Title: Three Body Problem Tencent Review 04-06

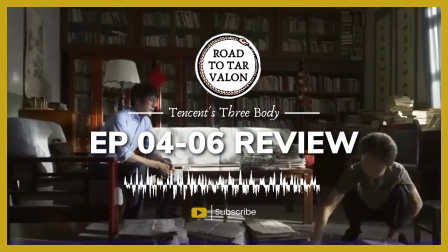249s
I'm liking the actors a lot. Wang visits Yawen Jia and then Dushi, but the editing cuts back and forth between both meetings,
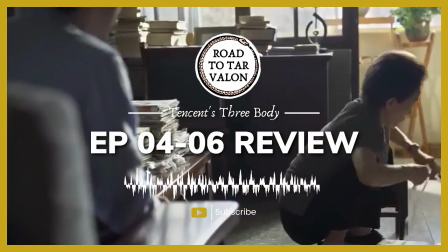258s
which made it a little bit hard to focus on the conversations.
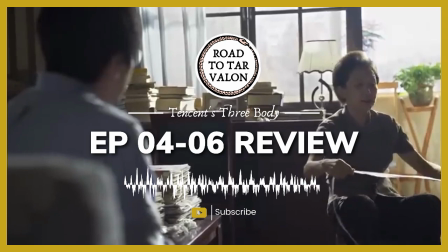262s
This was really my only negative criticism, and you can tell that there was some post-production editing that made things a little bit choppy.
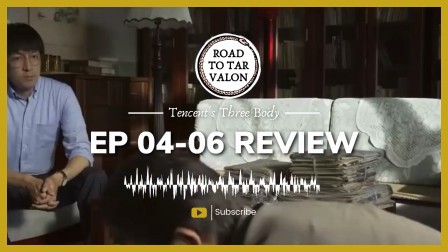271s
As we move back to Wang Miao's visit with Yawen Jia,
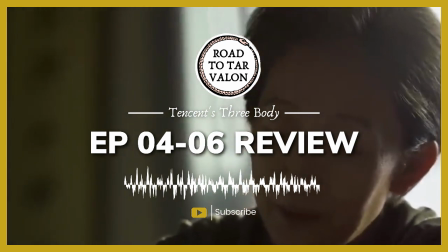275s
we realize that she has this very soothing presence on Wang Miao and gets him to understand that physics isn't actually dead.
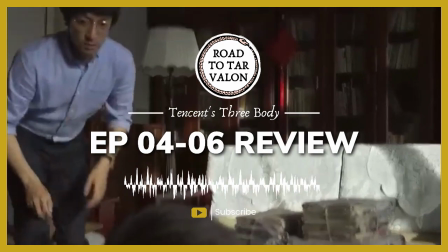283s
It's just that our understanding of it has changed, and I really liked this conversation about
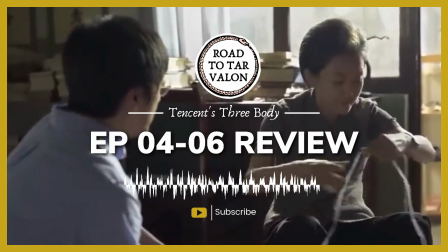290s
religion and science and Copernicus because it's important for the game segment of the story, and I know where that goes,
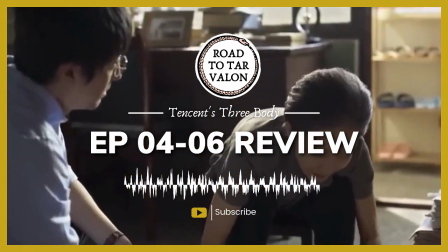297s
so I'm just really excited to see this happening. the theme of religions versus science versus supernatural
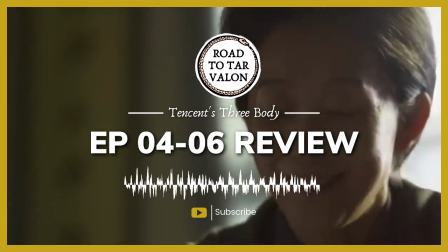305s
forces versus perception keeps weaving throughout these three episodes, and it goes hand in hand with the shooter and farmer theory.
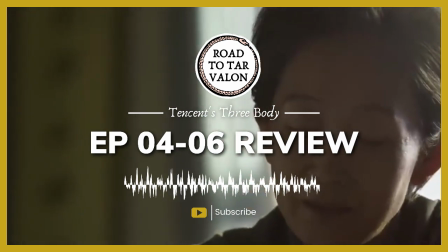313s
I think from a philosophical standpoint, they're making it a little bit more interesting than they do in the books, but that's just my opinion.
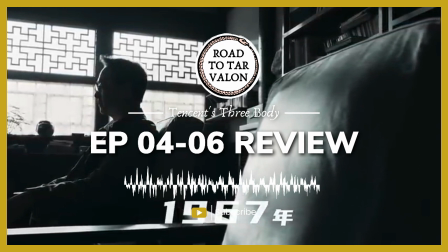321s
Now, during the meeting with Wang Miao and Daxi, we learn about Ye Wenjia's family during the Cultural Revolution,
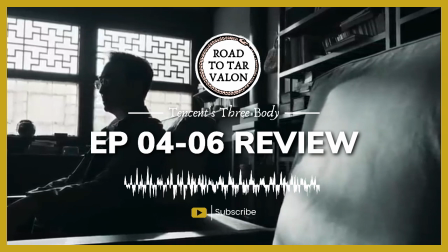329s
and I'm happy to see that it wasn't completely left out. This is a driving force behind Ye Wenjia's actions.
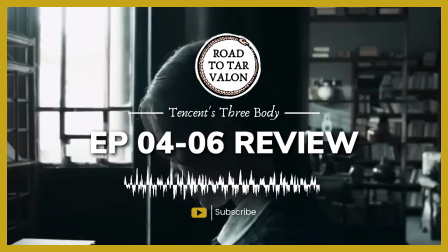336s
She is who she is and does what she does because of the trauma that she's experienced during this time of anti-intellectualism.
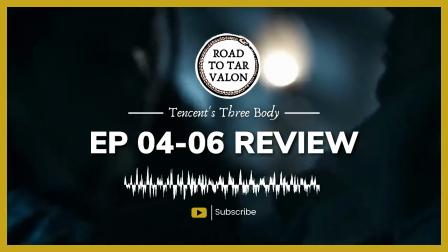345s
It is a catalyst that drives the entire story forward.
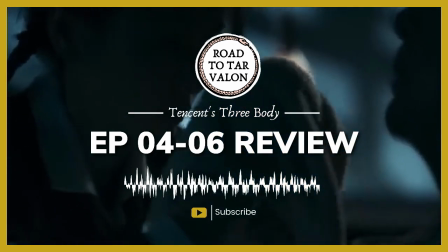349s
This one moment, the murder of her father, changes the fate of humanity.
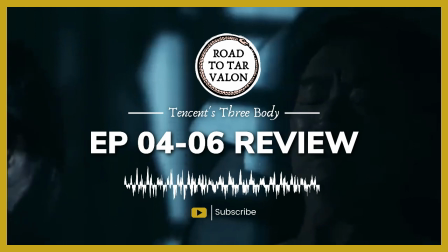354s
I'm hoping that there's more coming. They could be saving it for later, so I just have to wait and see before I form any type of opinion.
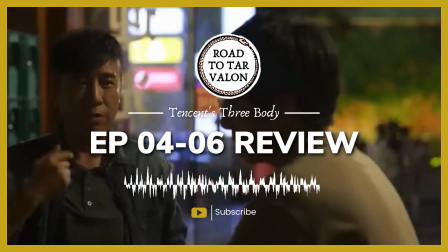363s
So Wang Miao agrees to go undercover and be a science-savvy turkey, and Daxi will be his bodyguard turkey.
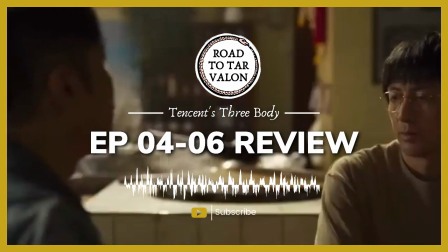372s
And I love this so much. The show is allowing itself to be fun and silly,
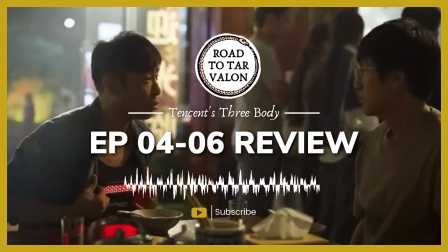378s
and it's a great moment of levity after all of the doom and gloom with the countdown.
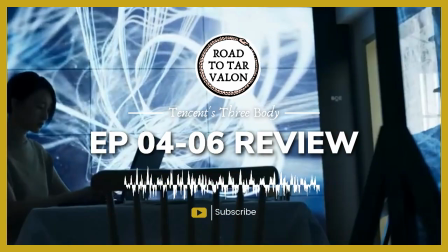384s
The episode ends on Shen Yufei communicating via text with an unknown entity.
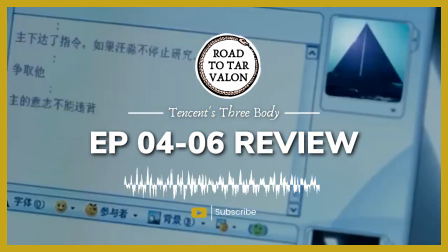390s
She is instructed to bring Wang Miao into the frontiers of science and make him a believer.
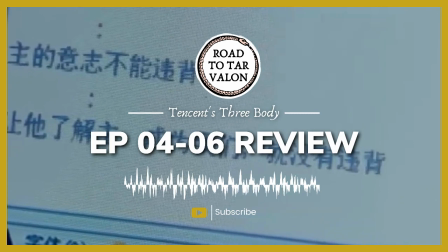397s
If this fails, the order is given to kill him, and I think it's a strong ending to a strong episode.
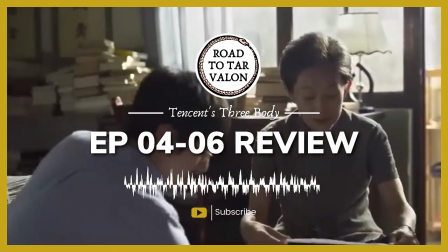405s
This was my favorite of the three. There's humor, there's philosophy, there is science, there is dancing.
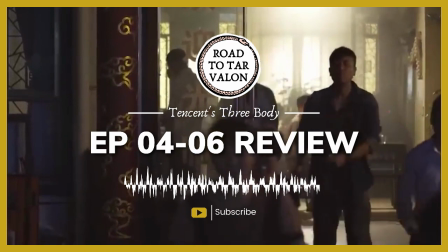413s
It has everything that I'm looking for, and I think the pacing is getting better.
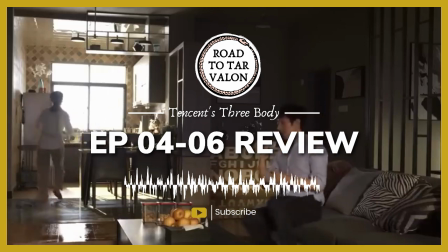417s
I'm enjoying the smaller conversations between our characters, and I think it's comforting to see them laying down some plans.
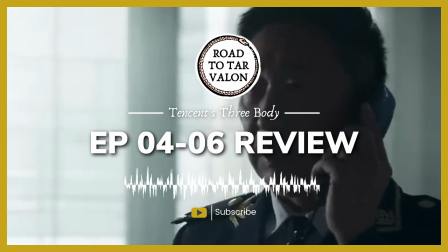426s
This feels like a setup episode, getting our characters into position before moving them on to the next segment of the story.
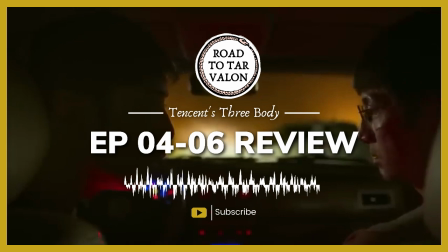434s
I think the episodes are improving as the story moves forward, and I'm very happy with the show.
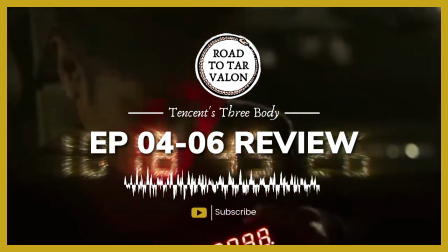440s
Wang Miao and Daxi synchronizing their countdowns together was just really pure and fun to watch.
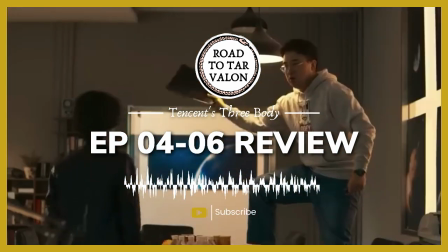447s
I'm really glad that Tencent has made this show accessible to the world and for free.
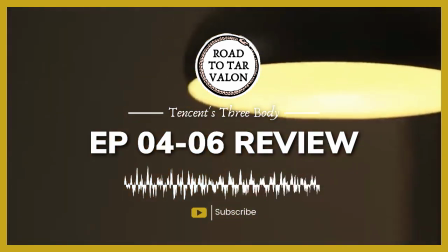453s
This is so uncommon in the world of streaming. But that's it for these three episodes.
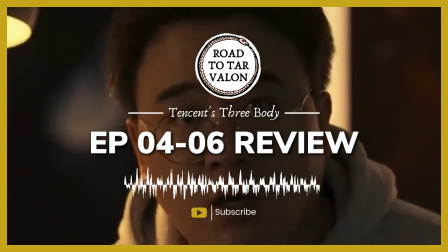459s
Like and subscribe for more three-body content, and I will see you next time.